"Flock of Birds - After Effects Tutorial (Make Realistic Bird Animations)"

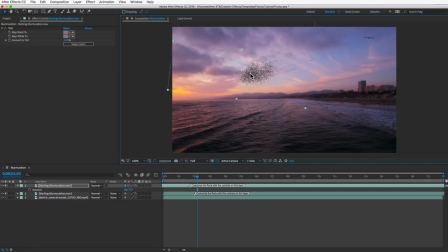33:07 move it over a little bit. If you want to adjust the scale slightly, you can do that. This is just to add some variation to the flock so it doesn't just look like an exact duplicate. If you want, make a third copy and repeat the process.
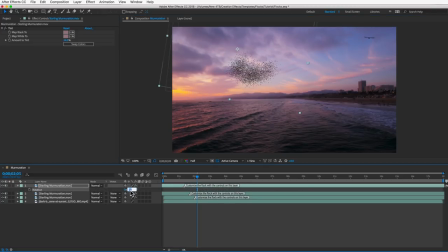And then duplicate it again, but this time slide it way over so that we have a completely different pattern of flight. And I'll duplicate that one and slide it over a few frames.
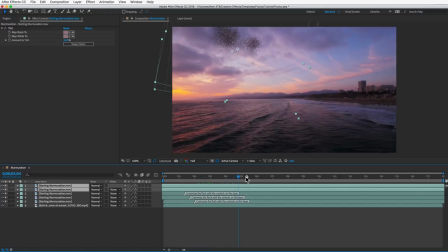33:45 So now we have two separate groups flying their own separate pattern here. And I think it looks good when they fly over each other. So to keep the two groups together, you may want to animate the position of this second group to stay in the general area of the first group.
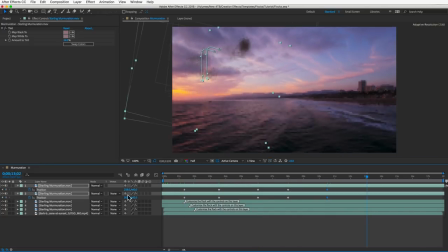Be sure to convert the keyframes to easy ease keyframes to keep the movement smooth.
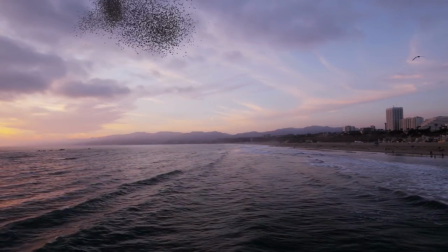34:15 It's going to take a little experimentation. Since their flight is random, some parts you'll probably like more than other parts.
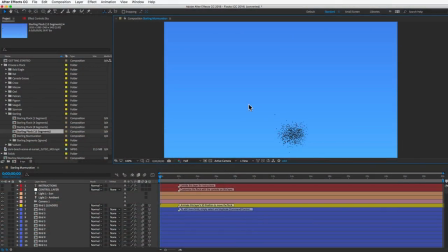34:24 Okay, I'm going to end by sharing just a few tips that might help your workflow or improve your animations. First of all, and this one really makes a lot of sense in the murmuration comp, but if you have a ton of layers here and they're getting in the way, you can see I have the shy switch set for all of the follower birds.
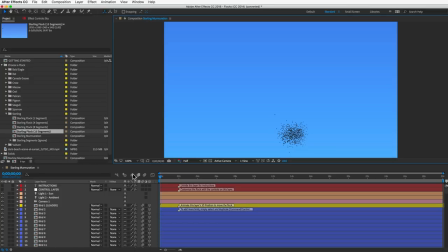34:43 So you can just turn on shy up here and it'll hide all those layers. You'll still see the birds up here, but down here it'll make it a lot tidier. Another switch here that will improve your animations is motion blur.
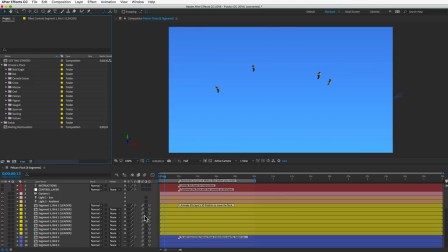34:56 The bird layers already have motion blur enabled, so you can just click this motion blur button before you set it to render, and it'll add a slight blur to the fast moving birds, which helps make the effect more believable.
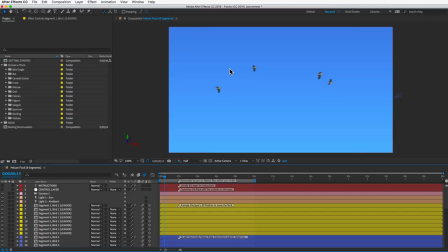35:10 If you want to change the amount of motion blur, just open the composition settings panel by typing Control or Command K,
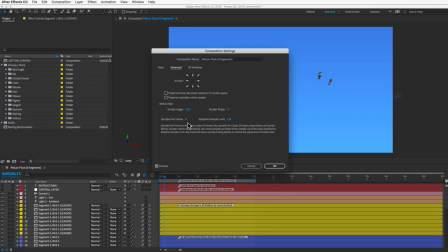35:17 and then in the advanced section, you can adjust the shutter angle or the quality.
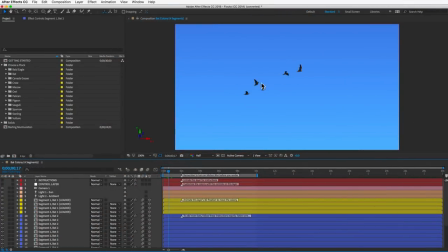35:23 One cool feature is that every bird in your flock can be independently moved or animated. So this is helpful for creating stray birds so that they're not all clumped together in a neat little group. All you do is select the first segment of any bird, and you can adjust its position property to put it where you want.
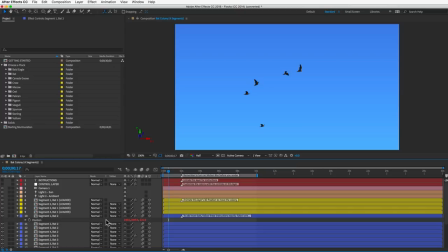35:41 This can also be used if you need your birds to be in a specific formation. So like this V formation of geese, which you can find in the demo project file. These birds are all just positioned into that V formation, and then their random movement is turned way down so that they stay in that formation.
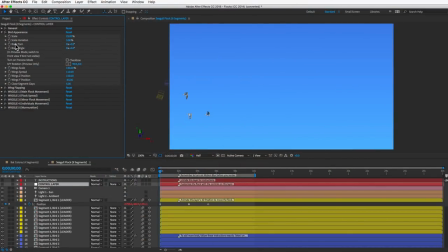35:59 I want to emphasize the importance of the body turn control, because if your birds do any turns at all, the body turn becomes that magic ingredient that really brings the animation to the next level. Here's how I recommend you use it.
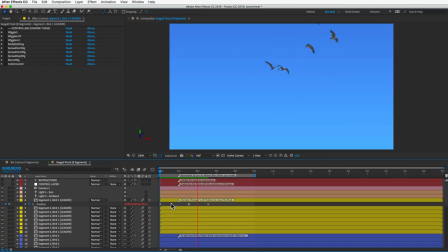36:14 Create your motion path on the leader bird first with whatever turns you want, and then isolate your leader bird
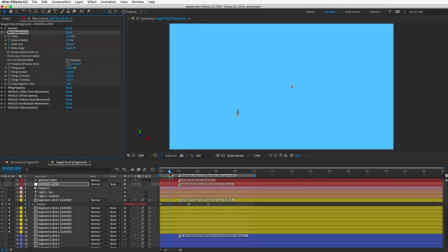36:23 and keyframe this body turn control so that the bird tilts left whenever it turns left and it tilts right whenever it turns right.
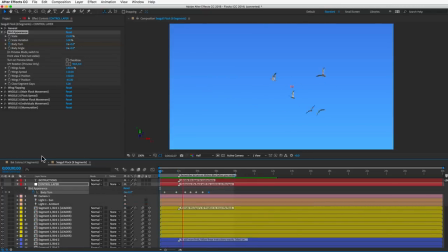36:31 And then the follower birds will then make that same tilt when they get to that turn.
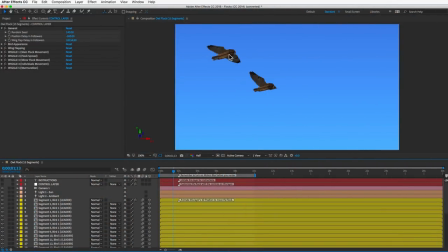36:37 If your animation has a profile view of your birds, you may see an ugly stripe going across the body. So that's the bird's body bottom or body top layers. So what you can do is just hide the body layers on each bird, and it will look a lot better.
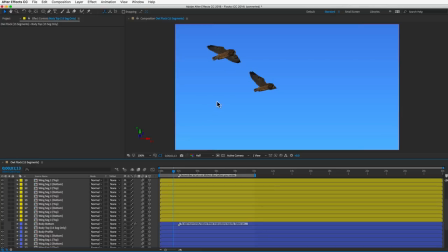36:55 If all you see is a profile view, then it's not going to have any negative effect on how they look. And it'll render a little faster, so you can kill two birds with one stone.
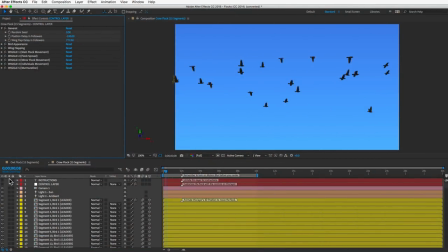37:06 This one may be obvious to a lot of you, but the solo switch comes in really handy in this template.